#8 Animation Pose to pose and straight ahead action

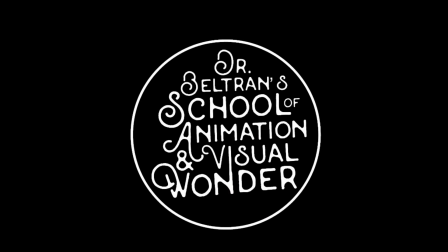1s
Hi everybody, today we are going to look at pose to pose and straight ahead animation.
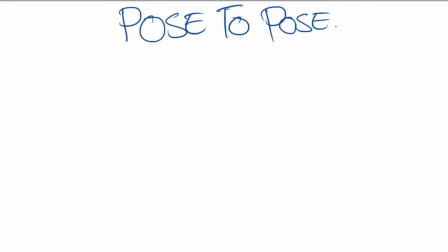8s
Now, straight ahead animation is very natural and it's what everyone does when they first start off, and pose to pose has to be learned. So that's the basic differences right there, is that straight ahead is the first way everyone starts animating.
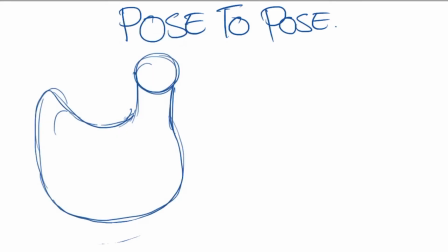25s
So actually we're going to start with pose to pose since this is a little bit different. So with pose to pose, you do your keyframes or your storytelling poses first. And I'm drawing a chicken right here. And I'm going to draw 3 different drawings of this chicken.
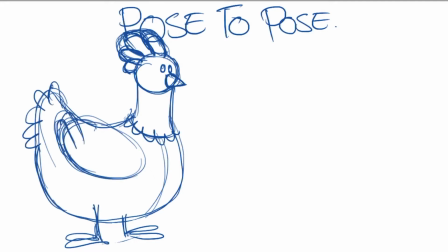43s
So one, I'm drawing him. He's just going to, or she is just going to stand.
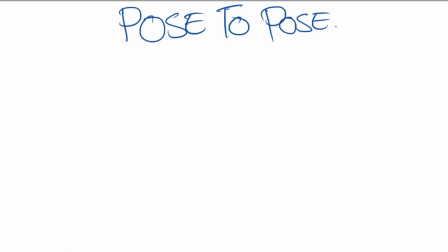48s
She's a hen. She's just going to stand right there like that, okay? Now, in pose to pose, you move from one pose to another pose, but there will be plenty of in-betweens in between those poses, okay?
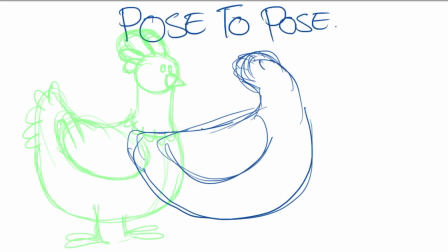66s
So it sounds a little complicated. So this is the second drawing of the hen, and she is going to move to the right of the screen so you can see her little comb on top is stretching because she's moving so fast,
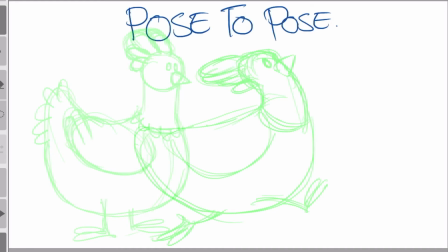79s
and she has now moved a little bit to the center. So that is one pose there.
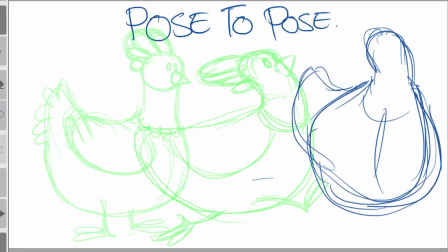86s
The third pose is she is standing in the middle. She's turned her body to face the camera or face the viewer. And that is the third pose there. There's 3 poses.
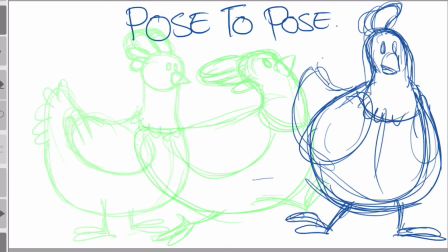98s
And if I were to film that out, it would seem, the action would seem so fast.
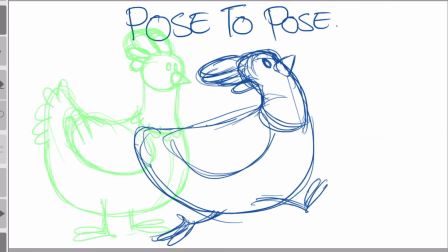106s
See, it's fine when I slow it down.
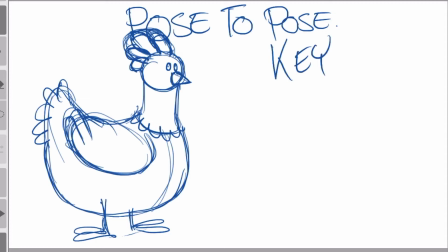109s
But if I play it really at top speed, it is just way too fast, and it would be too fast to see it because it's 24 frames a second and that's only 3 frames,
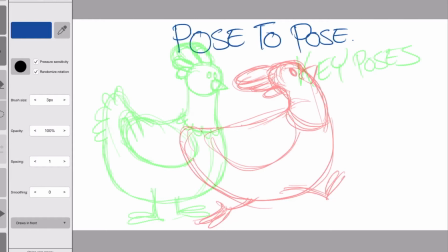120s
okay? So there are the key poses right there. Now, key poses can also be called extreme keys, and between those extreme keys, there are in-betweens.
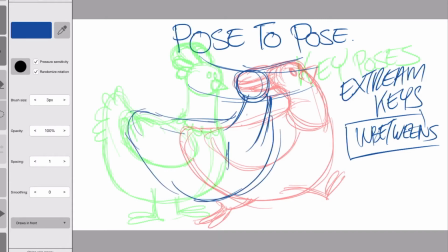132s
That means I would have to go back and draw in between. At our studio, we have green to signify the drawing before, and then red to show the drawing after the one we're working on, and that's the color scheme that we do at our studio.
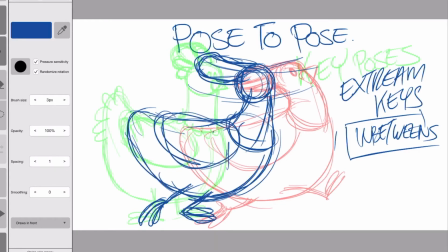149s
And so this is the in-between of those 2 extreme keys, okay? So those are usually called the breakdown or in between.
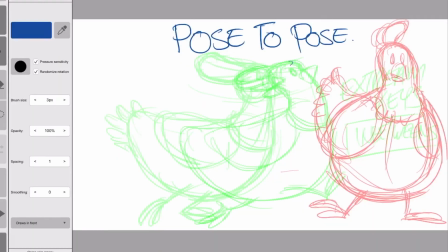163s
Okay, we're just going to keep it really simple. They have breakdown keys and things like that, but we're just going to keep it really simple for right now. So now I'm doing another in between.
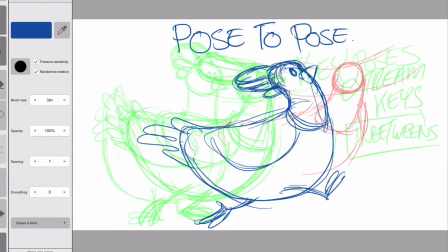174s
I've basically started with 3 poses, and I'm doing in betweens each one of those poses.
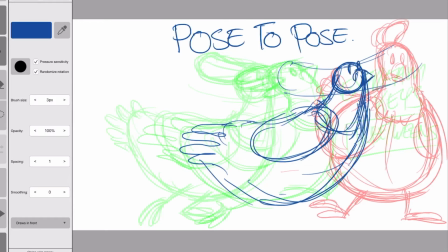182s
So by the time I'm done, you'll have 5 different drawings. Okay, so those 5 different drawings now are going to start filling up the timing of this particular scene right here,
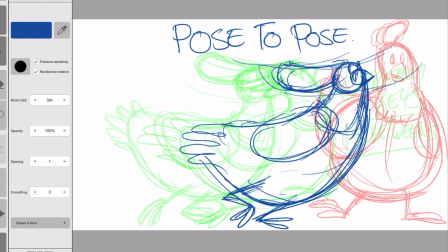198s
where the chicken is moving from one end of the screen to the other.
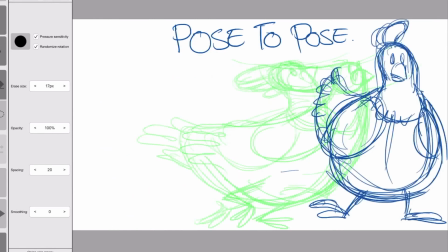203s
Okay, so now you can see it's a little bit smoother.
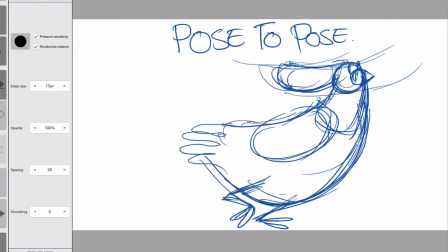206s
It's the animation is a little bit smoother because the more in-betweens you put in, the smoother the action is. Okay, next what we're going to do is we're going to do something a little bit different here. And this isn't straight ahead, this is going to pose, but we're going to start with, no, not a chicken.
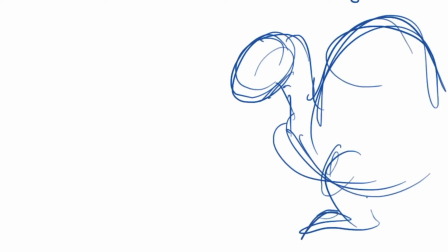228s
I don't want to draw another chicken. We're going to draw with a different animal. Let's draw a turtle. And as I'm drawing this turtle, again, and you see how rough it is?
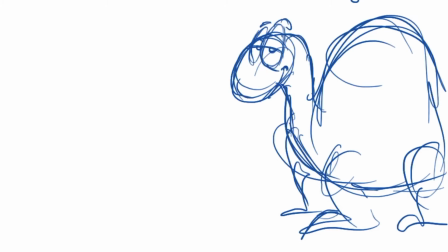236s
I'm being really rough this turtle. And I'm going to do the first pose there, but I'm going to do kind of like a straight ahead. And my last one was about 4 or 5 drawings, so I'm going to keep this one at 4 or 5 drawings.